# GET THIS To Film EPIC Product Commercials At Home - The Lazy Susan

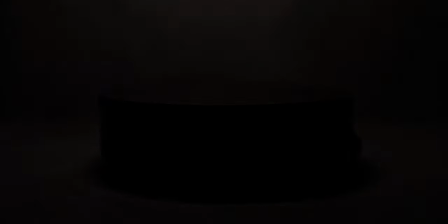If I could persuade you to invest in one bit of kit,
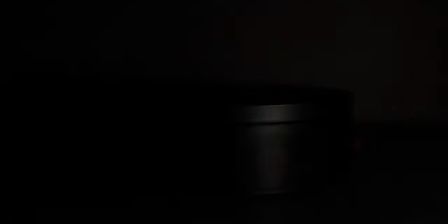a piece of gear that would transform the way you create content, then an electronic turntable or lazy susan would be it.
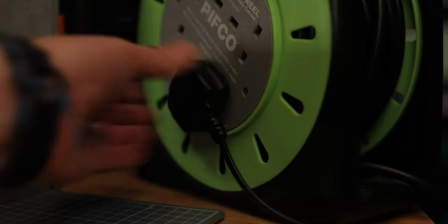You know those super sexy spinning shots you see from the likes of Daniel Schiffer and Austin Paul?
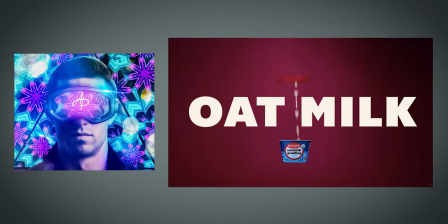Well you too can get results just as good with a small amount of money.
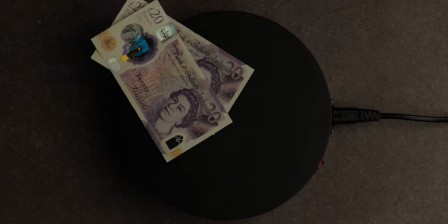I got mine a couple years back for 40 quid and to me that's a bargain.
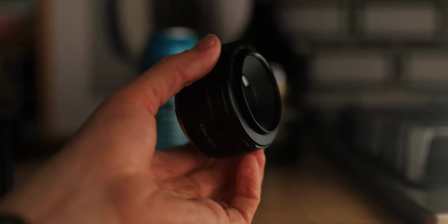Along with the nifty 50mm lens, I would say this is the best bang for your buck bit of gear you can own.
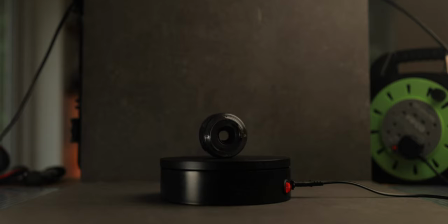I use it all the time.
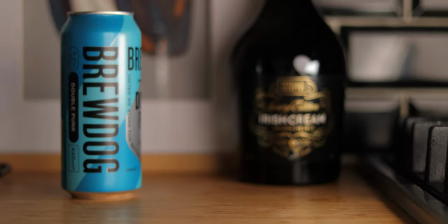If I want to improve the look of a product, any product, a beer can, drink, piece of gear, pet guinea pig, rest in peace guys,
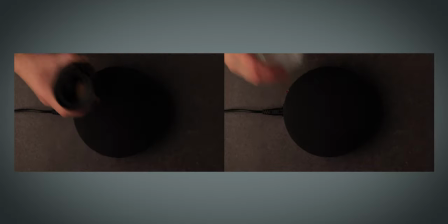or even a smelly pair of trainers, then bring out the lazy susan and start to get creative shots in an instant and i'm talking instant results
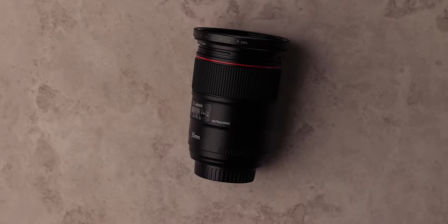wide shots close-up details overhead down low the lazy susan
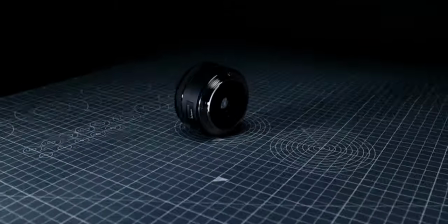has you covered push the budget and get an electronic one which keeps rotating
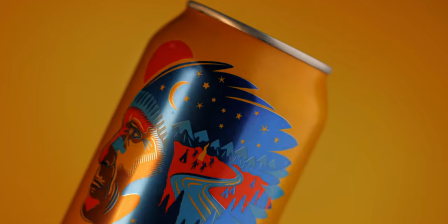over and over this way you can keep recording one smooth spin hands-free
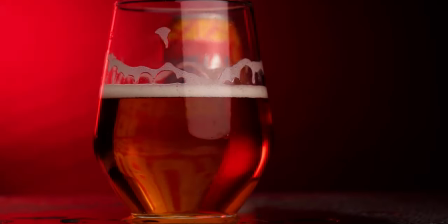allowing you to focus on the camera instead and make sure it's one that rotates 360
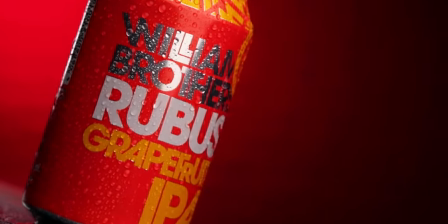degrees continuously otherwise it will only do one rotation before spinning
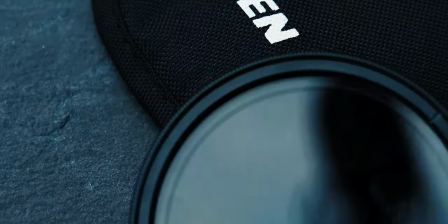back the opposite way and this would limit what can be created in post when you sped up the footage.
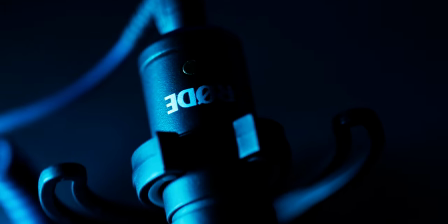Having a constant spin over and over will allow you to have multiple spins in one cool shot.
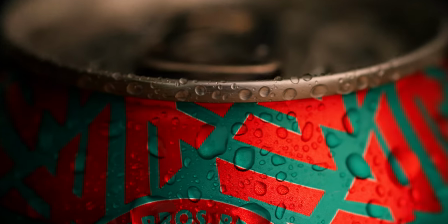Boom! You can get them in black or white and both have their plus points.
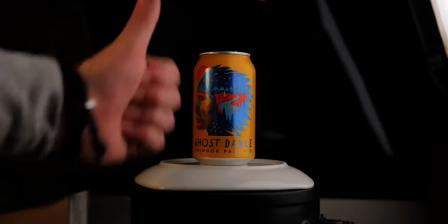Using the white will add ambient light to the base of your product or use the black for a negative fill.
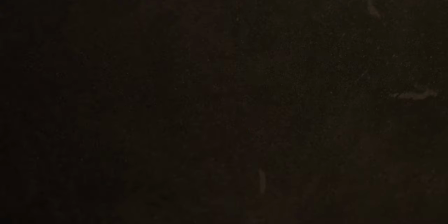A lot of the time I used surfaces on top of the base so the colour didn't matter so
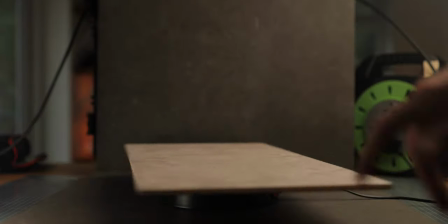much to me but certainly is worth keeping in mind for the look you want in the final video. Let's talk about the weight capacity.
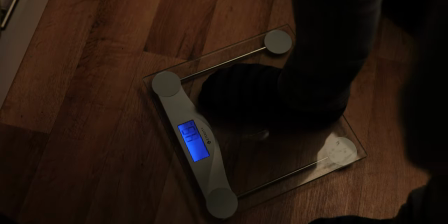This little thing defies all logic. I've managed to use heavy backdrops along with large equipment on these and it still spins.
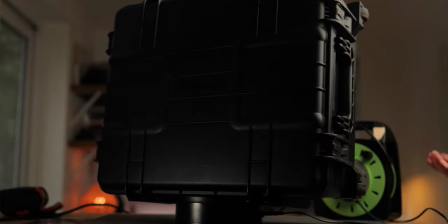I'm not so sure about the 25 kilogram limit that seems a stretch too far but so far so good for my needs.
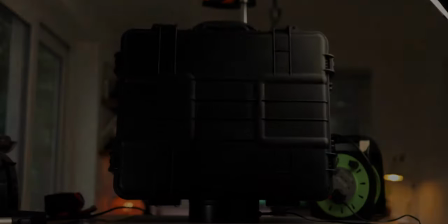If you like what you see guys then why not hit subscribe. Plenty more videos like this on the channel.
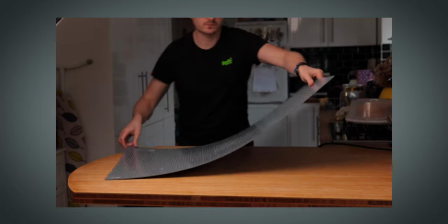But for now, let's put this into practice. Okay, so let's set up a basic shot to demonstrate how easy it is to get good results.
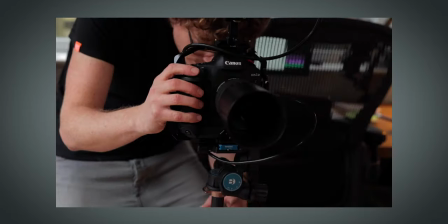Place the Lazy Susan on a flat surface at a height where you can set the tripod to be level with the base.
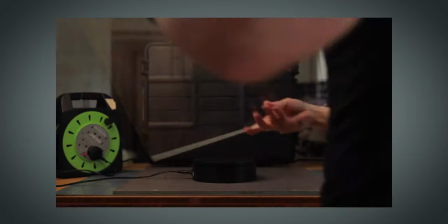This could be a nice starting point. Next, get a surface of your choice.
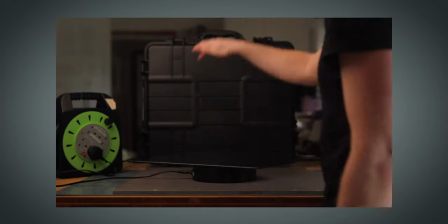I'm going to use glass for this example as it hides the base at this low angle, plus gives a nice reflection on the surface.
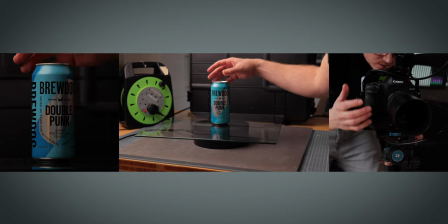Place your chosen product in the middle of the glass and adjust the tripod to get the product within the frame.
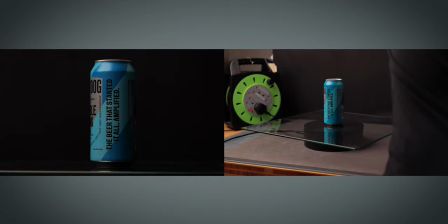Now let's make a backdrop. Just prop anything up you can find that works. In this case I'm using the sides of a collapsible ottoman.
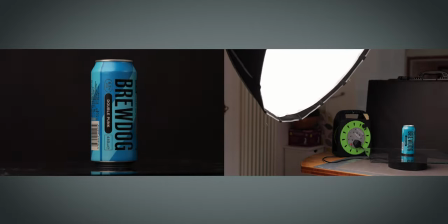Position your main key light to one side and slightly in front of the product so the light starts to wrap around
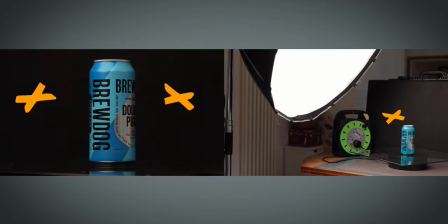but limit the amount of spill on the background as we will control that look with another light.
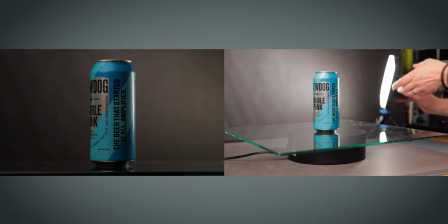Grab your small second light source and position that behind and to the opposite side of your product, making sure it isn't visible in frame.
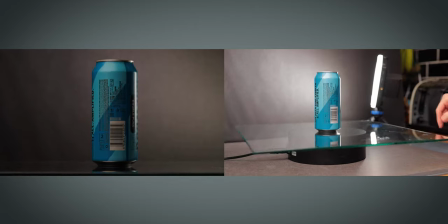Angle it towards the background so in camera it has a glow behind the product. Consider adding a look to the shot by gelling this second light source.
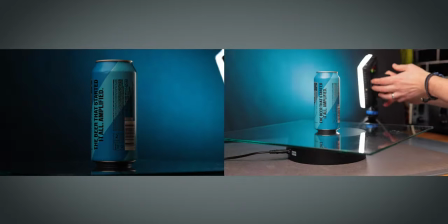Let's go for a blue tint.
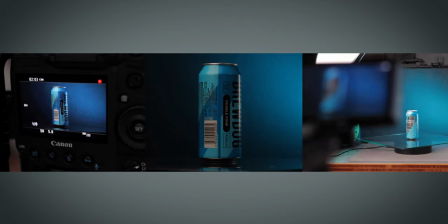Now hit record, 4k resolution if your camera allows and let the product spin for several rotations.
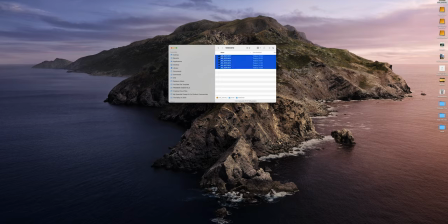Import your footage into your editing software. I'm a Premiere Pro guy and let's see what this one simple shot can become.
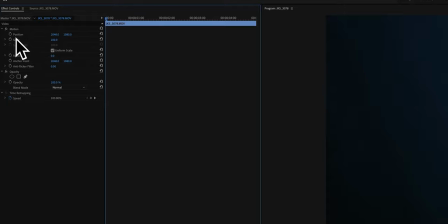Your biggest friend here is keyframes. Learn them. They allow you to change the scale and position between a time you choose.